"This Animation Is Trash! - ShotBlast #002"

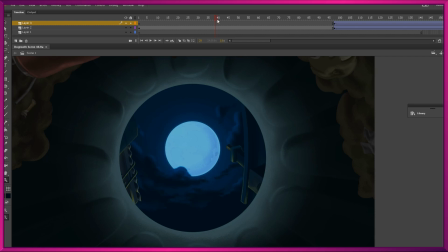However, I think now we've hit upon a background that pretty much works and sells the perspective of the shot, shifting down there from looking up at the sky down to being at eye level basically with the street.
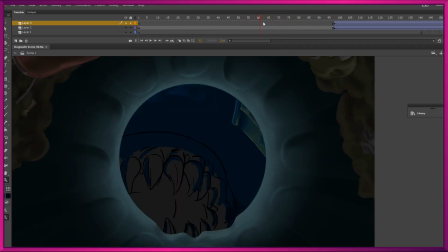My job now is going to be taking these rough frames of our creature here, bringing those into Toon Boom,
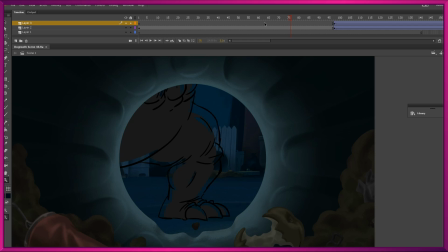and then finally, I've been looking forward to this part, finally I know what I'm doing, animating this character fluidly and getting him shaded and colored and in our shot. Let's do it!
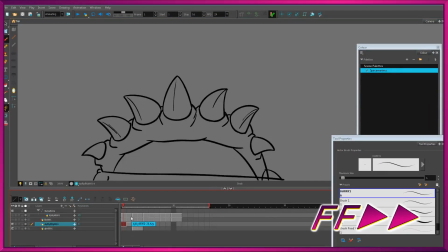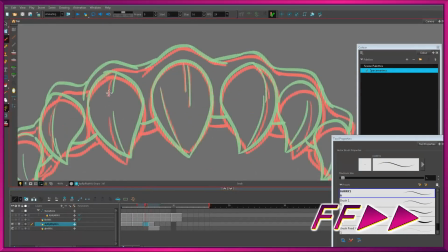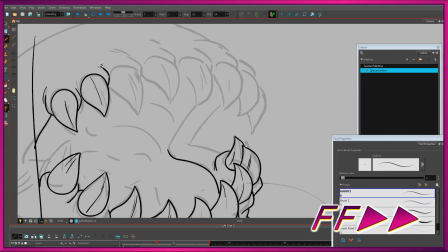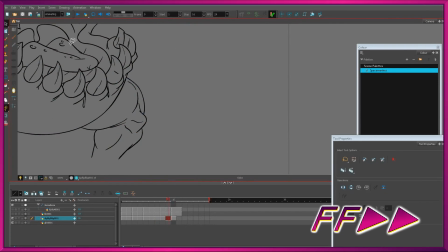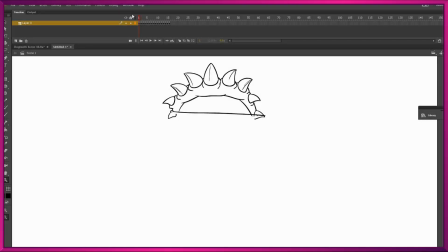Oh, pretty tired now. This is a lot later in the day and we've got 16 frames done.
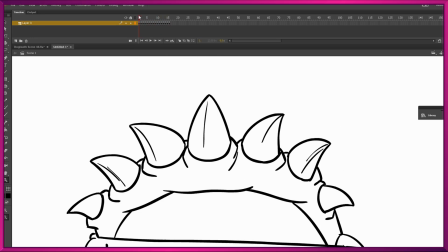I'll show you, we've got the teeth there closing in at the top, chomping down on the can, and then this full body frame, or nearly full body frame,
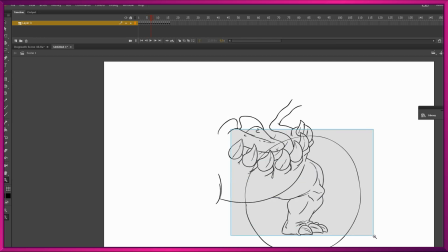and then pretty much only what we will need to see through the end of the trash can as he comes crouching down into view there.
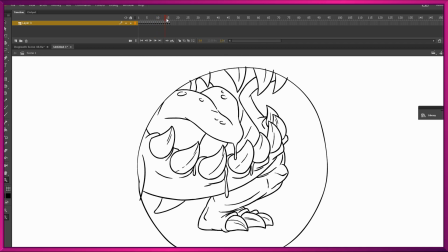And honestly, these kind of slow, gradual movements, they're always what take the most time. Even though he's not moving much, he's moving slowly, so that took a lot of drawing. Now we need a lot of shading, so I'm gonna go and quickly do my shading separation, which I do in the bright green lines, but that's kind of boring.
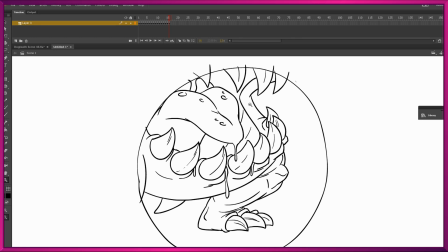I won't dwell on that too much, and I'll bring this right back into Flash from Toon Boom, and I'll fill in all of the shaded areas and then all of the flat colors. Here goes.
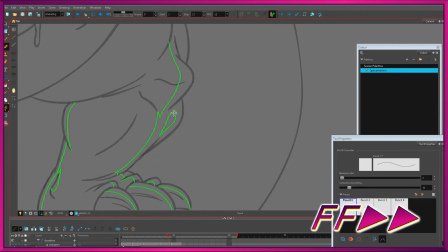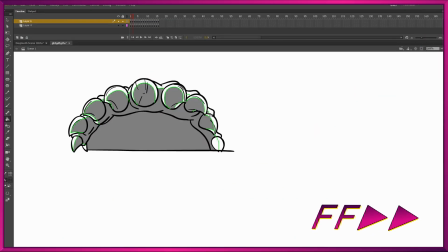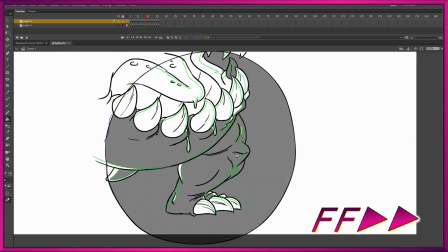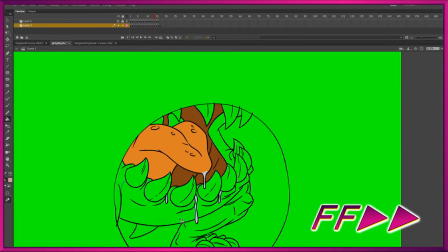It is the next morning and I'm officially tired of working on this shot.
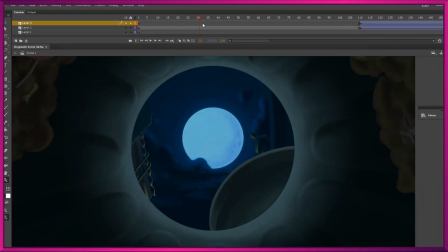So we have our animation frames, they've been put in, colored and shaded,
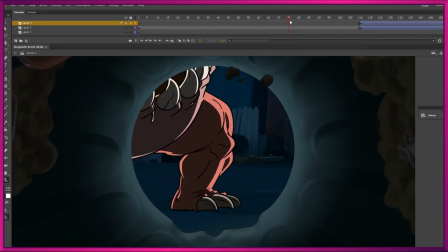and I did some motion tweening to have it sort of follow the motion of the can down so it matches the background.
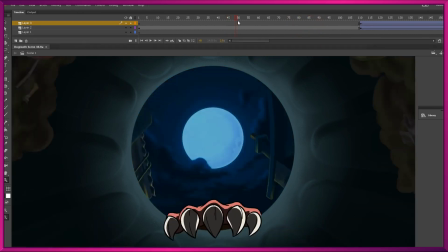And we need to do some more frames. I've sketched them out here in white.
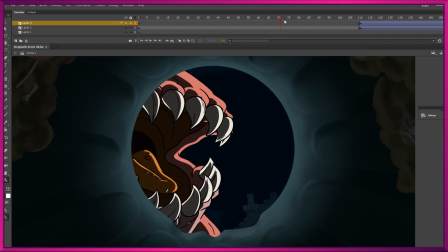I thought maybe we could get away with reusing some of the frames I've already drawn, but I think I do need to create some new ones.
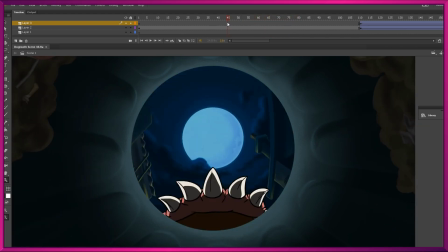And now as I'm seeing the shot come together, I'm realizing we have a lot more work still to do. In the form of tweaks, I think the inside of the can here needs to be darker and sort of have the blue values pumped up so it matches the background. I'm thinking that maybe some lighting and shading is still necessary as the creature bites the lip of the can.
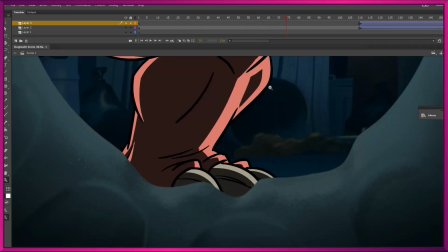I'd like to cast a shadow and then have maybe a drop shadow underneath his feet that we see at the end there,
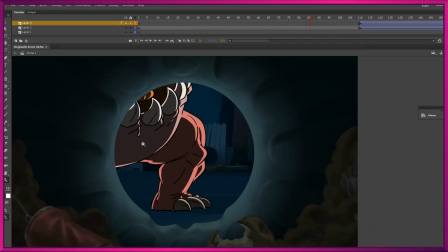and even change the lighting inside the trash can itself so that we have maybe more of a shadow here on the top, as it's no longer getting all of that moonlight from being opened up. So I'm still going to have to do another pass on this.
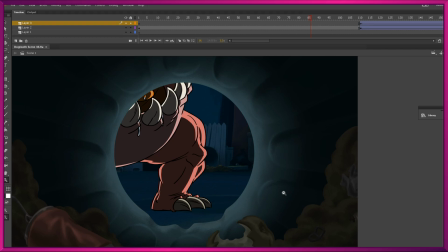I'm not sure if we'll get to sound effects today, but I'm realizing sound effects are going to be a very important part of selling this shot, adding in the metal scraping and clanging and hearing the beast shuffling around.